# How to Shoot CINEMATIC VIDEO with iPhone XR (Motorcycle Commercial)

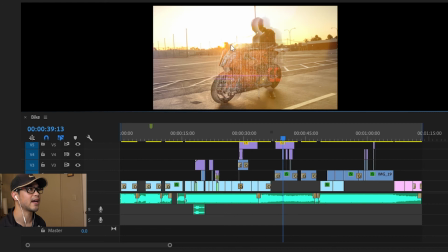And then I added this glitch effect as well, and I masked that so it fits the outline of the bike and Joey.
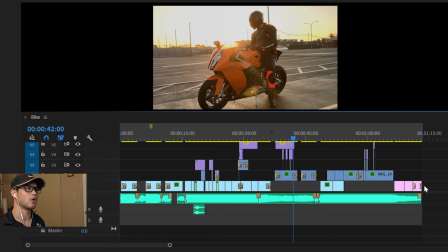And I added a couple effects there as well, going back and forth a couple clips, increasing the scale.
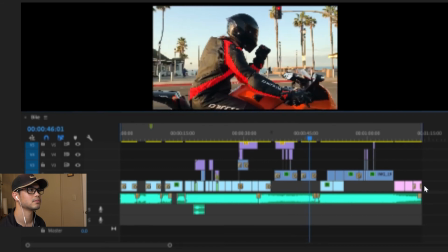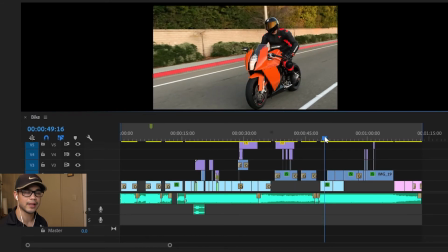So here I decided to do like a hard cut to match the beat instead of doing a fade in or cross dissolve, I mean.
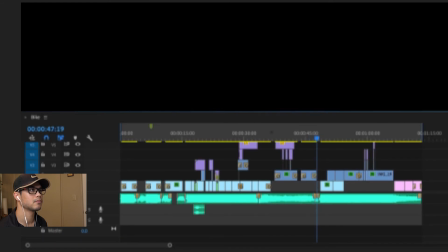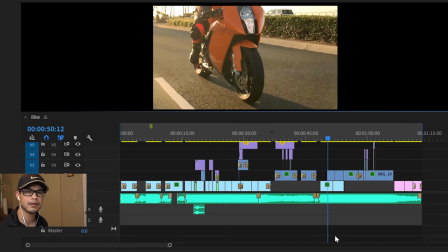And I also added, because I was filming from the car and it was pretty windy, I added a couple bike sound effects just to add a little emphasis there.
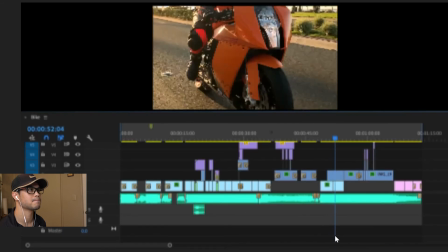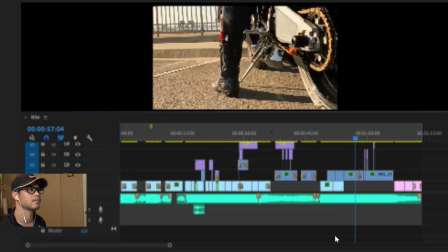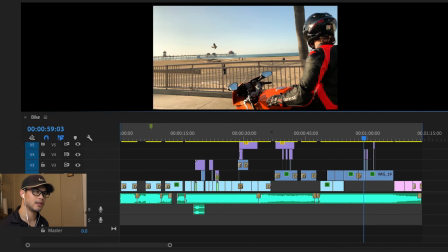Now here in the original filming, I had the camera go from his foot all the way to the top, as you can see here, but it would have taken a long time. That's why I added a cross dissolve.
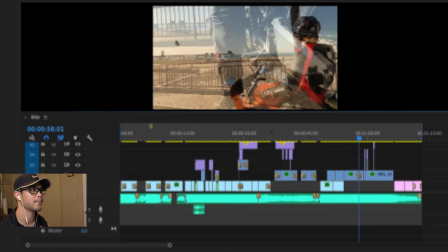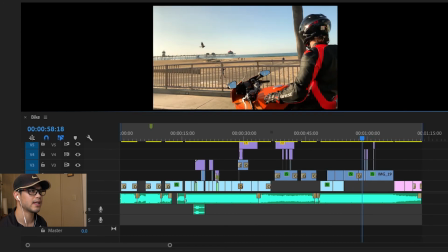And then same thing here, just to add just a little bit more to it.
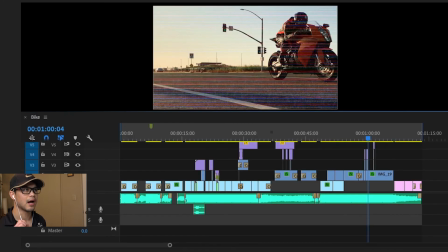I added some glitch effects and then a couple quick clips from previous shots that I had.
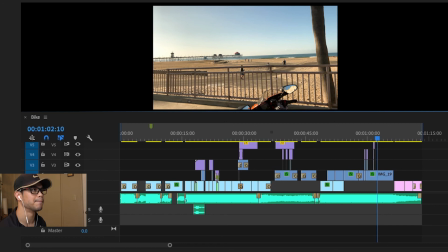And then just some little overlays that I got from Storyblocks.
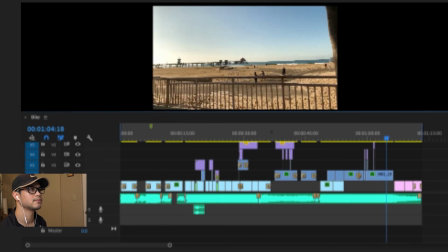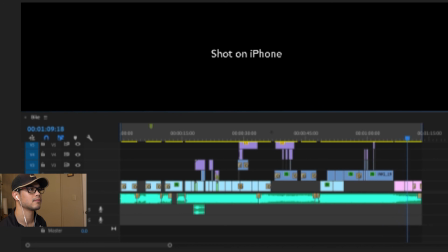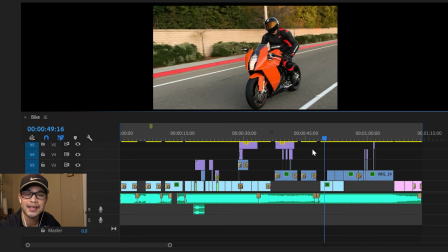There you go, add the logos. So thanks again for watching this video. I hope you enjoyed it.
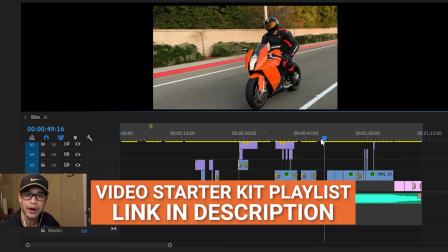If you want to learn more about making videos with your iPhone and also video editing as well,
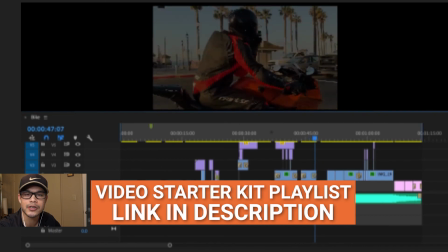I placed a link down below to my video starter kit playlist that you can watch. With that being said, I'll see you on the next video.
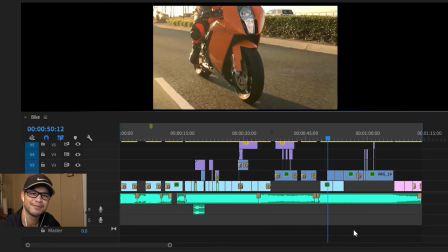Peace.